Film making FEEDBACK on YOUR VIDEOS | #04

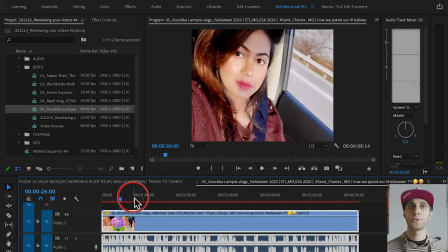[24:39]
So what I recommend is to use always an aspect ratio which is 16 by 9, and this is not 16:9, it's probably 4:3 or not even that. So if you want to know more about aspect ratios and resolutions, once again, check this video here.
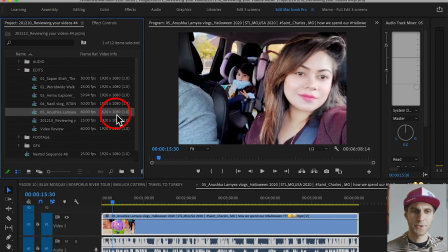[24:56]
But you can change your sequence settings just by going literally in Premiere Pro.
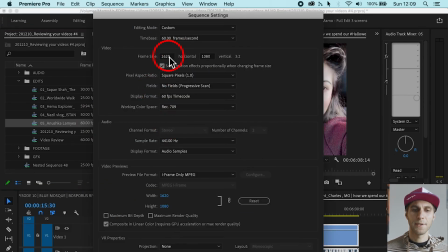[25:01]
You go to sequence settings, and then here you change the resolution of the video. So you go 1920 by 1080.
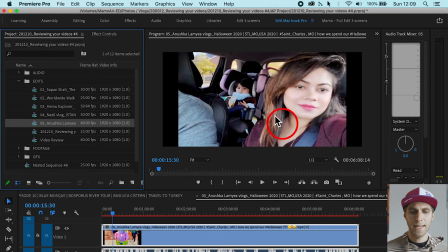[25:11]
You press OK, and now you will see your frame changing.
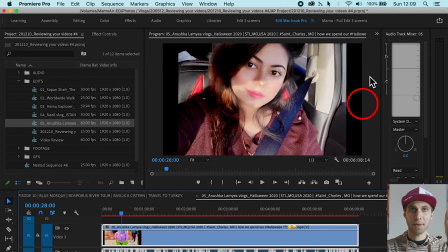[25:20]
But the problem here is that you have some black bars at the side of your image, and what you want to do in this case to fill up those bars is to go to your effect controls and scale your video up to fill
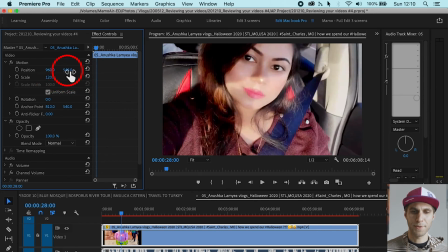[25:35]
those gaps. There you go. And then of course you can reposition your frame as better suits you.
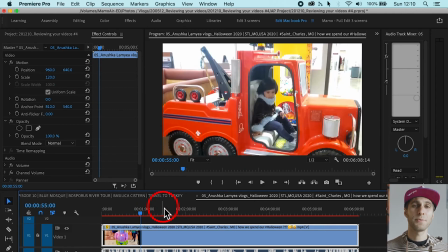[25:42]
But I think nowadays, guys, we want to use the 16:9 aspect ratio.
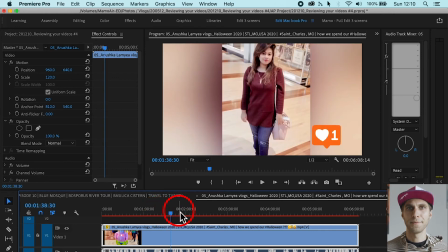[25:48]
So it's the most common aspect ratio used all around the world. So I would avoid any 4:3 or 9:16 also. And that's another thing I wanted to talk to you about.
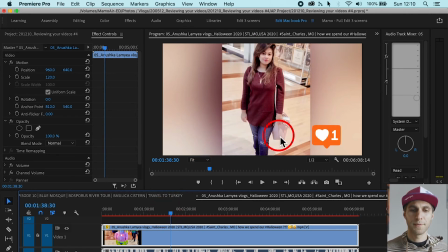[26:00]
So if you scroll down your vlogs, you have used these clips probably filmed with your phone in vertical mode, so in portrait mode.
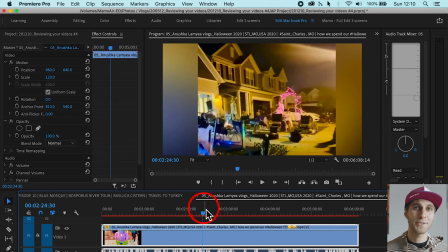[26:09]
And I always recommend not to use that format unless you use your clips for Instagram stories or Facebook stories.
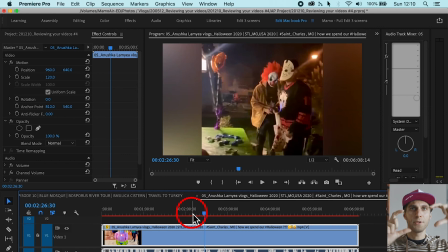[26:18]
Otherwise, guys, always film with your portrait mode. So not vertical, always film in horizontal way.
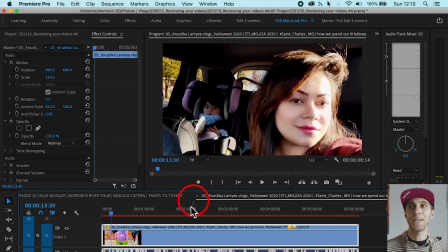[26:26]
I mean, films and televisions nowadays
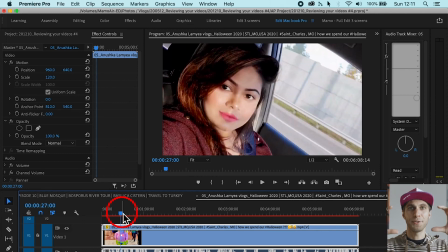[26:30]
are still using the 16:9, so the landscape aspect ratio and format. So I never recommend to film in vertical mode. Yes, so the very beginning here.
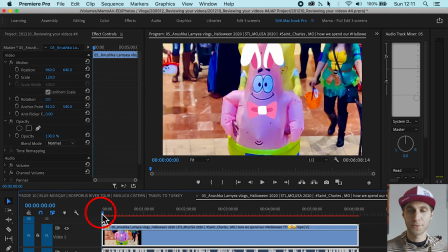[26:46]
From the title, I kind of understood you are talking about Halloween, but then I expect you to show me some Halloween things straight away from the beginning of the video,
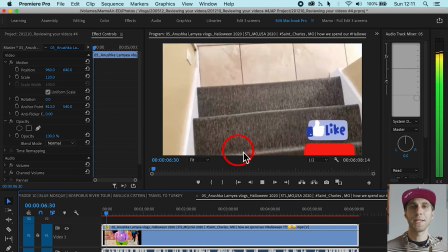[26:56]
because that's what's going to engage me to watch your video.
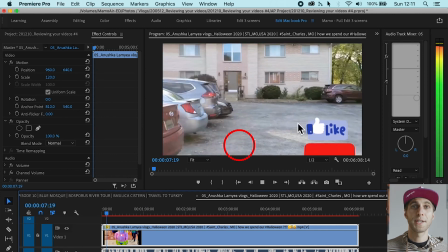[27:00]
But instead, you're showing me these clips of you walking in the house, which are not very interesting, to be honest.
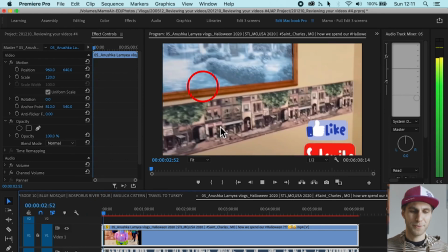[27:09]
And once again, I understand you want to show me the journey to go somewhere, but yeah, it's not engaging enough.
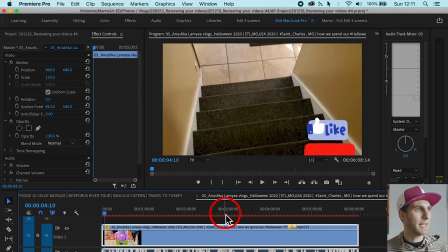[27:16]
So instead here, I would have used the clips you used at 350.
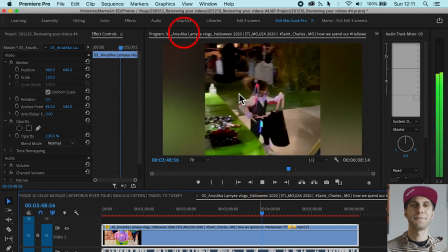[27:24]
So when you're actually showing me the Halloween things, this is the fun part of the video, and it comes only at
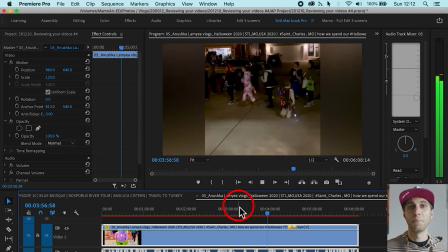[27:31]
336 in your video, which probably I'm already bored to watch, and I would have skipped this part,
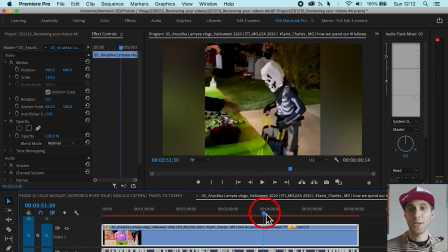[27:39]
unfortunately. So I wouldn't have reached this part of the video.
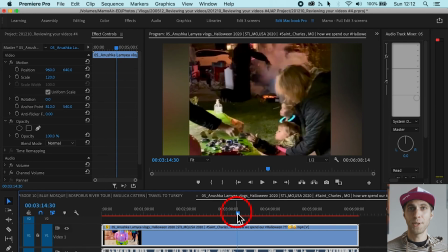[27:43]
Bear in mind the average interest of a viewer on videos, it's around 2 minutes. So every person will not watch more than 2 or 3 minutes of your videos. And in this case, I would have missed the main part of your video because it comes too late.
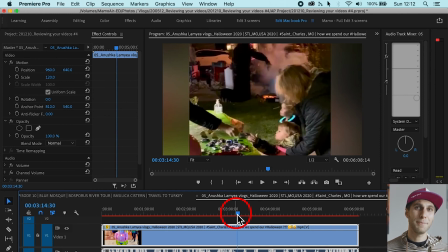[27:59]
So you want to put the best stuff usually at the beginning and some of it at the end as well. Okay, that's something very important in video making in general. Just professionals, that's what they do. They put the good stuff right at the beginning. And of course, if you can, keep the good quality throughout the video.
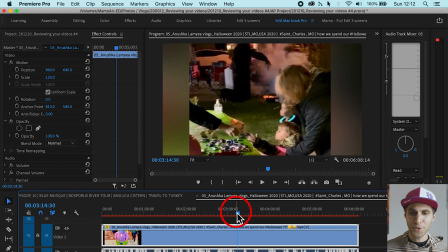[28:17]
Now, the audio, once again, it's clipped overall the video.
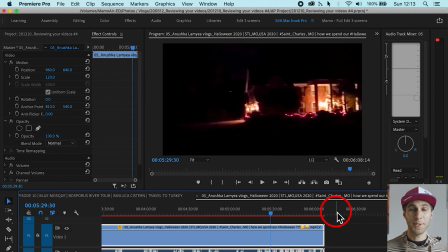[28:23]
So the audio as well for you is a bit too loud. So if you look at my audio meter,
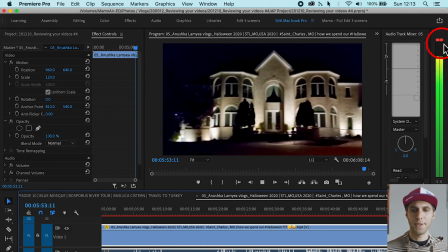[28:31]
it's always hitting the zero decibel, and you want to be below that.
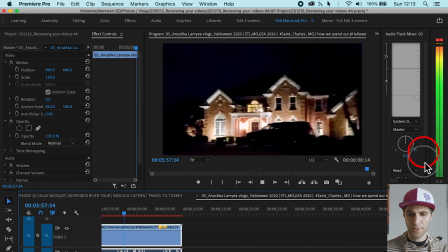[28:36]
So just to make sure you don't clip your audio and you don't clip it.
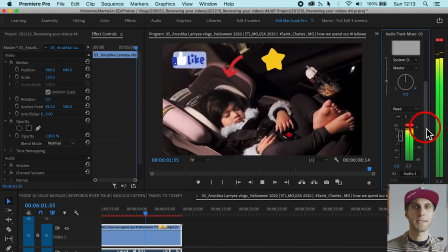[28:41]
As you can see, it's becoming red, so it's clipping.